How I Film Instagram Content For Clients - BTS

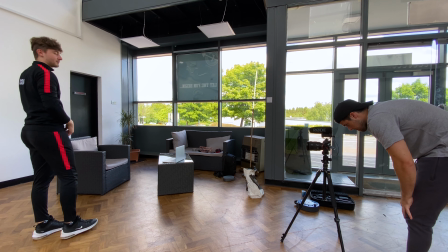[1:40]
So the first thing I noticed with where we were filming is that it was a wide open space.
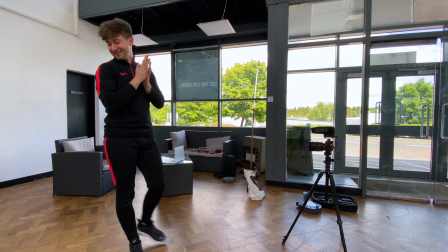[1:45]
You know, there's plenty of room for different angles, and there was large windows letting in a lot of natural light. This kind of meant that we didn't actually have to use too much light. We used natural light for pretty much every shot, with maybe like one light just to kind of fill in a little bit of the shadows, which was really helpful because it meant that there was enough light in this location to mix up the angles and still maintain enough exposure and the right balance
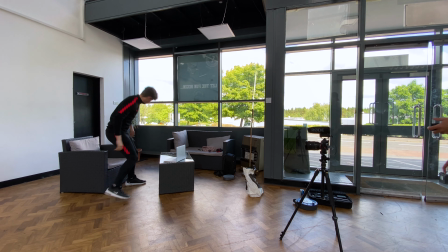[2:09]
of light throughout the whole shoot. So the opening shot was the establishing shot, so I knew I wanted that to be wide.
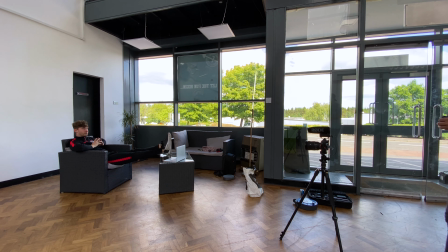[2:14]
That would set the scene, tells the audience where we are, and sets the scene of what's going on, starts to tell the story.
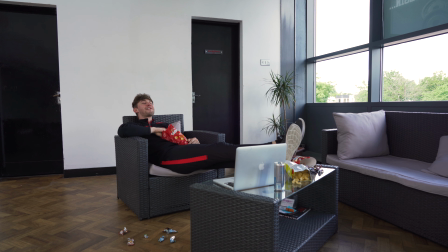[2:20]
So obviously for this, I had Ryan sitting with his feet up, watching the laptop, and he's just stuffing his face with some popcorn.
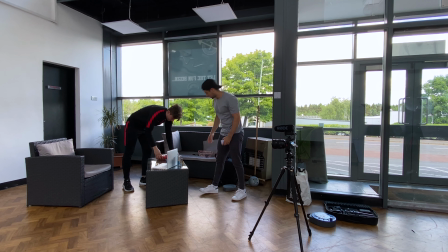[2:27]
And as you can see, we sort of dressed the setup a little bit with some more wrappers from different like chocolates and sweets and some empty cans,
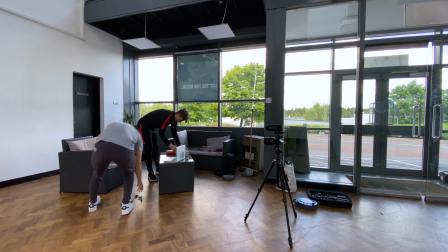[2:34]
just to basically say that he's eating a lot of rubbish during lockdown and he's not really doing much exercise. From that shot, I then got Ryan to stay in a similar position and we got the camera a little bit closer, and that's when we started to introduce a little bit more comedy into the skit,
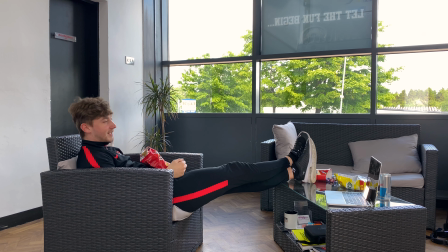[2:48]
with him throwing up the popcorn, etc, just looking lazy and like he doesn't really care.
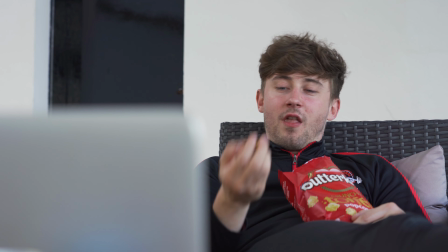[2:53]
This close-up shot allows Ryan to sort of tell the story with what he's doing, opposed to the set telling you the story. In terms of sound design at this part, we basically just had him rustling the bag and some of the crunches from him eating the popcorn.
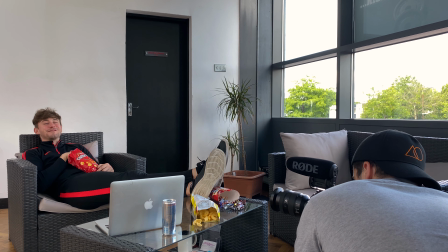[3:06]
Some of that was just captured on the day and some of it was added in just to kind of exaggerate it a little bit more. I also had quite muted canned laughter that you can hear that's meant to be coming from the laptop, as if he's just watching some sort of comedy show.
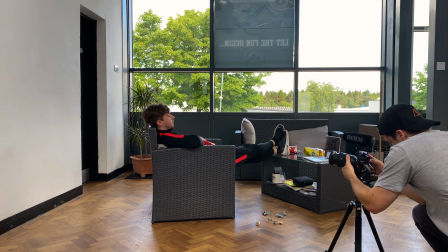[3:18]
This is quite subtle, but it gives the audience the feeling that there actually is something playing on the laptop. So for this next close-up shot where we're going to start introducing the sort of horror aspect of the skit, I knew I wanted there to be some sort of sound that happened that I was going to put in post that would alert Ryan and make him start to look over and look a
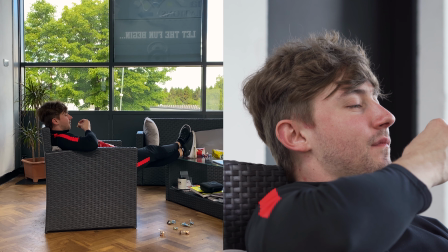[3:35]
little bit concerned. So we knew he was going to hear something and we just wanted him to do a quick jerk of the head and kind of look to the side and look a little bit concerned. At this point there's like a big shift in the genre of the skit. It goes from easy watching to some sort of horror aspect and you start to think there's something more sinister going on. And a lot of this is told by like the shift in the music, but at the same time I kind of wanted it to dip back into comedy, and that's where we kind of came up with the, you know, he's looking concerned, he's looking frightened, a little bit like what's going on,
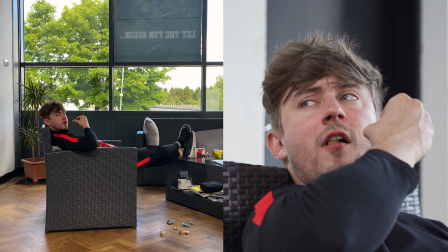[4:02]
and then he slowly takes another bite of the popcorn, which just kind of keeps a little bit of the comedy aspect, and I just thought that was a nice touch. At this point I decided to use a kind of ghostly sound to sort of add to the tension that's building, and that led us right into the voice part. Okay, so initially for the ghost voice, I wanted to record my own voice here, do some processing in Adobe Audition, and just use that and try and make it sound as less like me as possible. I really just didn't like it. I don't know if it was because it was me, I knew it was me, but it just was really throwing me off. So I decided to jump onto Fiverr.com and just pick someone who did kind of scary voiceovers and get them to do something for me. So what I actually ended up getting from the voiceover artist was really good. She done some processing to it before she sent it over. I then just wanted to add a small effect to it to just give it a little bit extra that you can do quite easy on Adobe Audition.
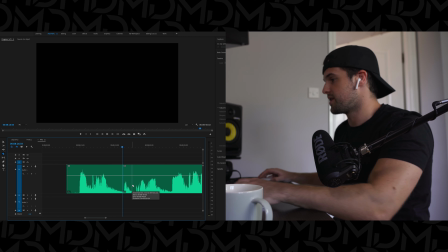[4:55]
I'm going to show you how to do that now. So if you open up your clip inside Premiere Pro and you find the bit of the voiceover that you want to edit, and then if you just right click on that and go to edit clip in Adobe Audition should then open for you with the clip inside it.
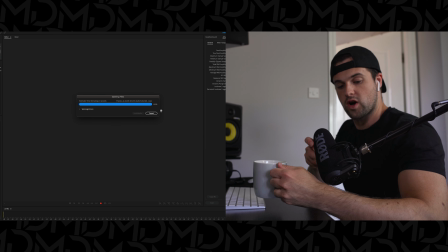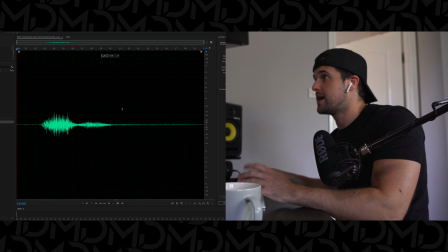[5:14]
Okay, so now when you've got that opened, what you're going to want to do is double click on the clip. That'll highlight the whole thing.
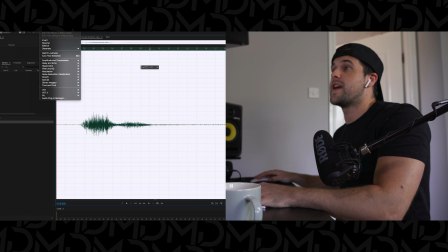[5:20]
And if you go to effects and then down to reverse, you're going to reverse that.
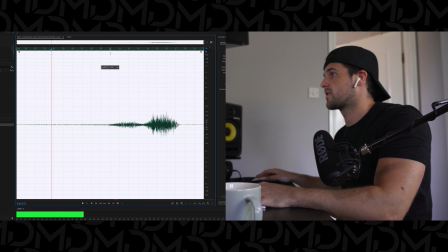[5:25]
So that's just reverse the clip, so it will sound pretty strange. Okay, so now we're going to add some silence to the clip.
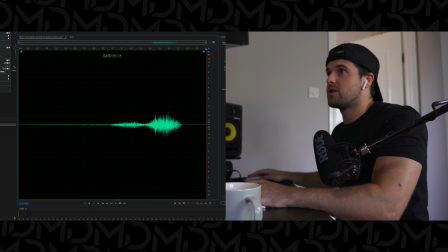[5:33]
So all we're going to do is move our playhead to the end. We're going to go to edit, insert, and silence. And then I'm going to add about maybe 3 seconds onto the end of it.
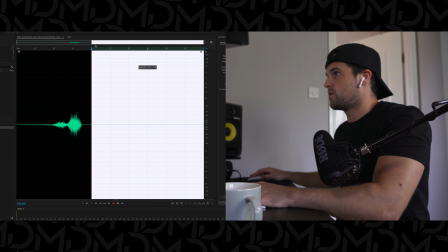[5:43]
Hit enter, and then you'll see that we've got 3 seconds after the clip to play with here.